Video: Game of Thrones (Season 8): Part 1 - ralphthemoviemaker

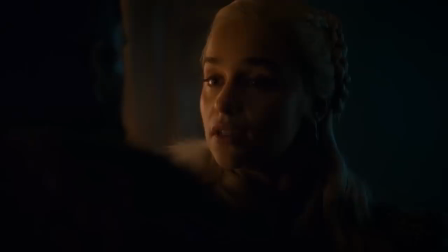The child performance wasn't very convincing.
All right, I'll defend the crypt then.
This is the best episode of the season because it has the least plot development in it.
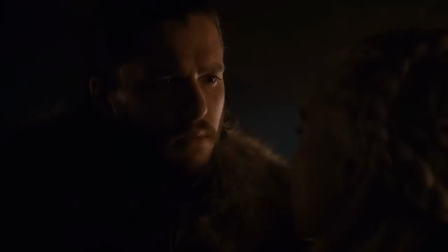The worst part of the show now is the plot.
You'd have a claim to the Iron Throne.
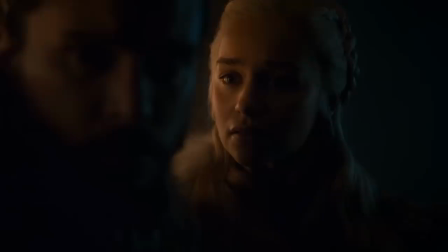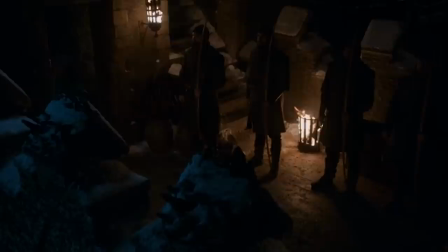Oh, thank God, the plot's moving forward. I can just leave her hanging.
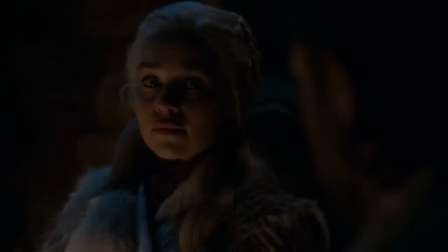Yeah, Daenerys, I'm just gonna leave you with this giant bombshell, and then we're gonna go fight the battle, and it's not gonna come up at all. You're gonna tell her after? Like, if you all died, she never had to know.
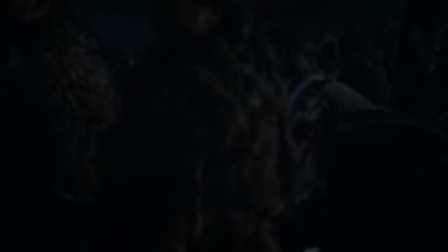All of these characters, all of these plot lines, and all of this buildup, so that it can be resolved in one battle.
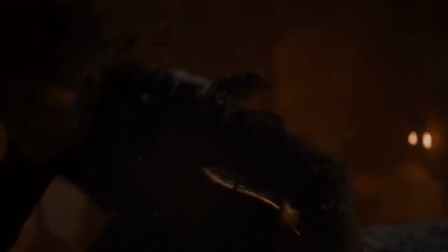I'm guessing the War for the Living is way more complicated in the books. First of all, the fact that they chose to hold up in Winterfell was dumb.
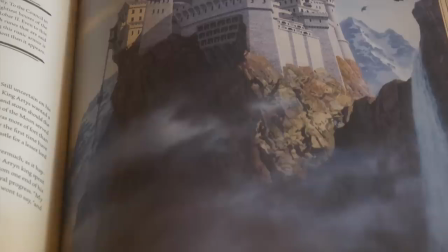Like, Winterfell is, like, the worst position. You're just gonna get surrounded by them, and then they're just gonna crush you.
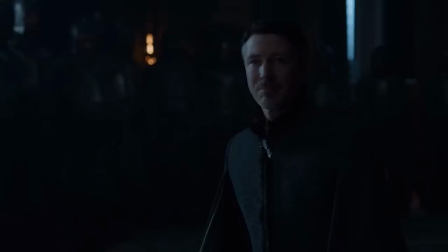If I was Jon Snow, I'm just saying, I would've gone to the Vale of Arryn and fought the battle there.
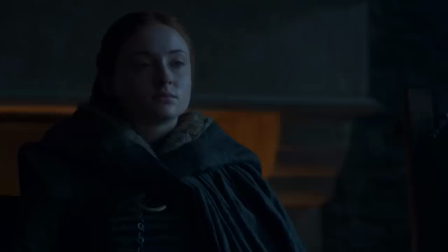It's almost as if the purpose of all that plot development with Littlefinger and him becoming the ruler
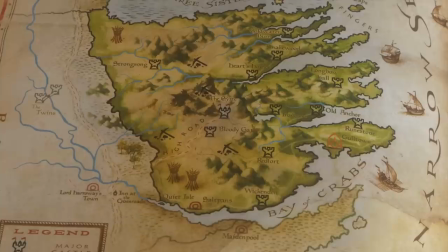of the Eyrie was so that their army could fight the undead when the time came.
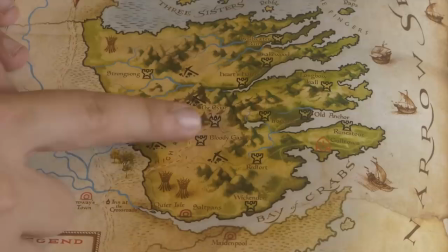They could all just hold up shop in the Vale because it's super secure. The only way to enter the Eyrie is, like, this narrow path.
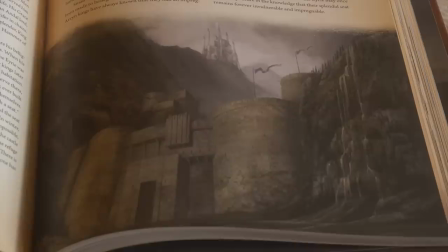And in the narrow path, there's a series of gates. There's one called the Bloody Gate.
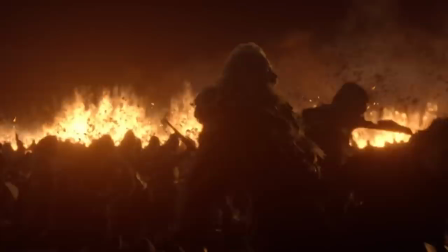You can funnel the entire army of the undead through there and have the dragon just shoot fire down on them.
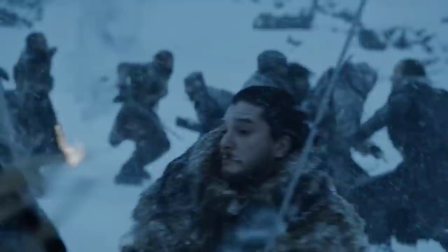A dozen armies have attempted to cross the mountains and invade the Vale, but it's never happened.
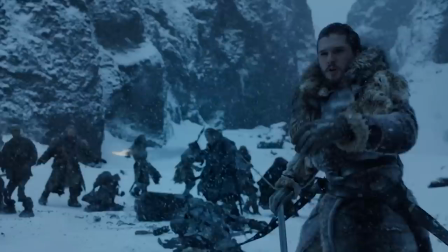The second they established that once you kill a White Walker, all of the undead people they possess die immediately, I knew we were in for disappointment. It's revealed that the zombies all fall down and die when you kill the White Walker, which I'm not too sure how I feel about that. If you kill these five White Walkers, you kill the entire army of the dead. It felt very like, we have to write ourselves out of a hole.
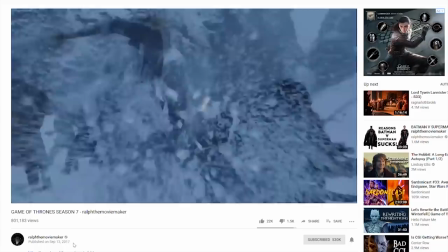We can't have our characters kill 100,000 dead people. So if we'll just have them, if you kill these five people, you'll be fine. It was like the end of Avengers, where they didn't know how to, you know, get rid of all the aliens attacking the city. So if you kill the main bad guy, all the aliens just die. The score was very good throughout this entire season, but some of the best tracks are in this episode.
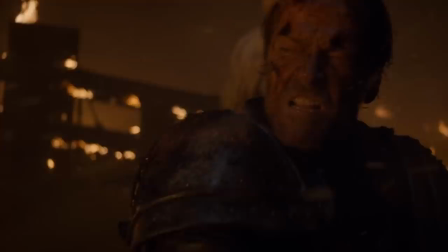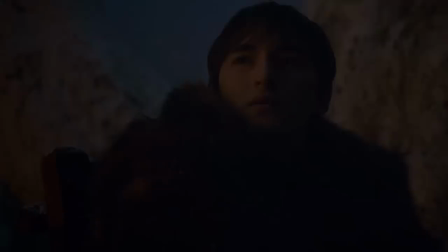The performances were pretty solid throughout the entire episode. Except for that part. Certain character deaths were very well handled. I enjoyed Theon's final moments.
You're a good man.
As well as Jorah Mormont. There's lots of really impressive long takes and visual effects.
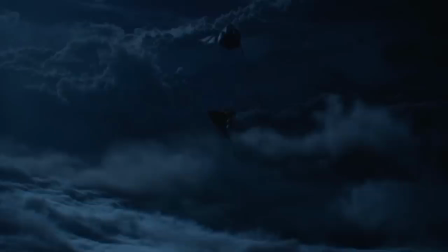The building of suspense and the use of silence is very good.
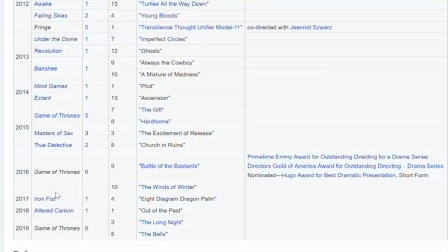I do have complaints with a lot of the technical aspects of this battle, but overall Miguel Sapochnik's direction is very good,
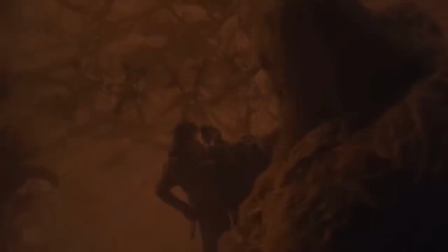which is what I've come to expect from him, as he's directed some of the best episodes. Okay, can we get back to Lady Mormont now?
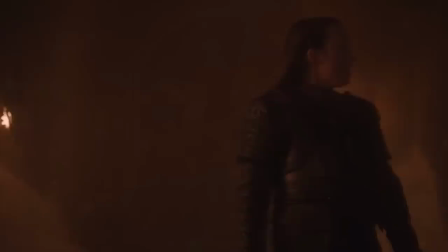This scene was so goofy and should have been cut out. When she got knocked over by the giant, that was hilarious.
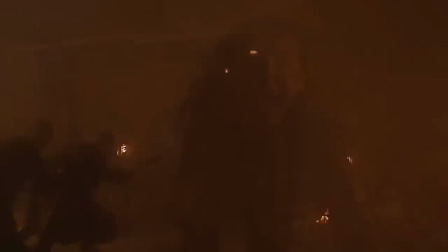Lady Mormont has been the biggest non-character throughout this entire show.
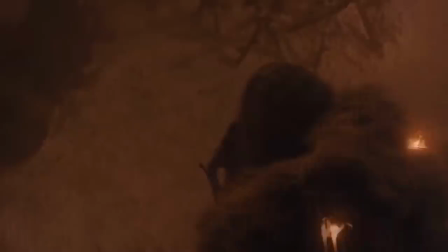Aside from her first scene, she has served no function in the story at all.
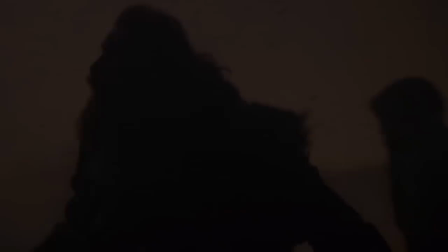This is basically the point where I started to turn on the episode. It's very hard to see what's happening because the whole battle is so dark.
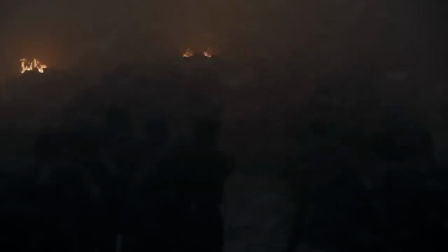And I understand they did this because they want to build this sense of dread, and they want the White Walkers to feel real.
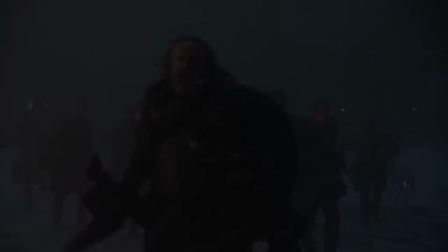I understand that if this was all overly lit, it would look really cheap. But at the same time, it's so dark, it's hard to see what's happening.
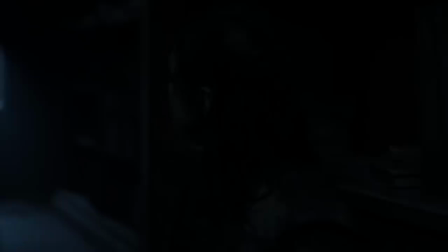And then we cut to Arya's stupid library thing, which feels like it's a different show.
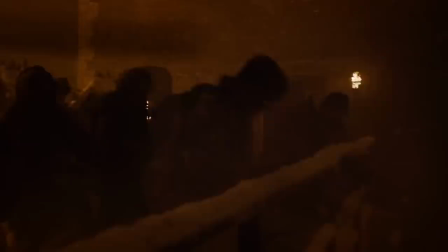And the lighting from outside is blue all of a sudden, even though from what we saw before, it was orange.
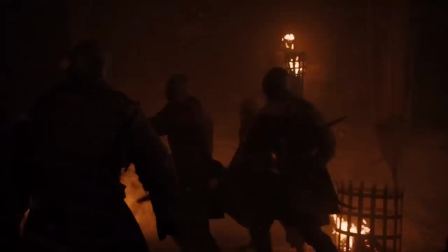Also, it was like the apocalypse outside. There was fire and screaming, sounds of flames. And then you go in this library and you can hear a pin drop.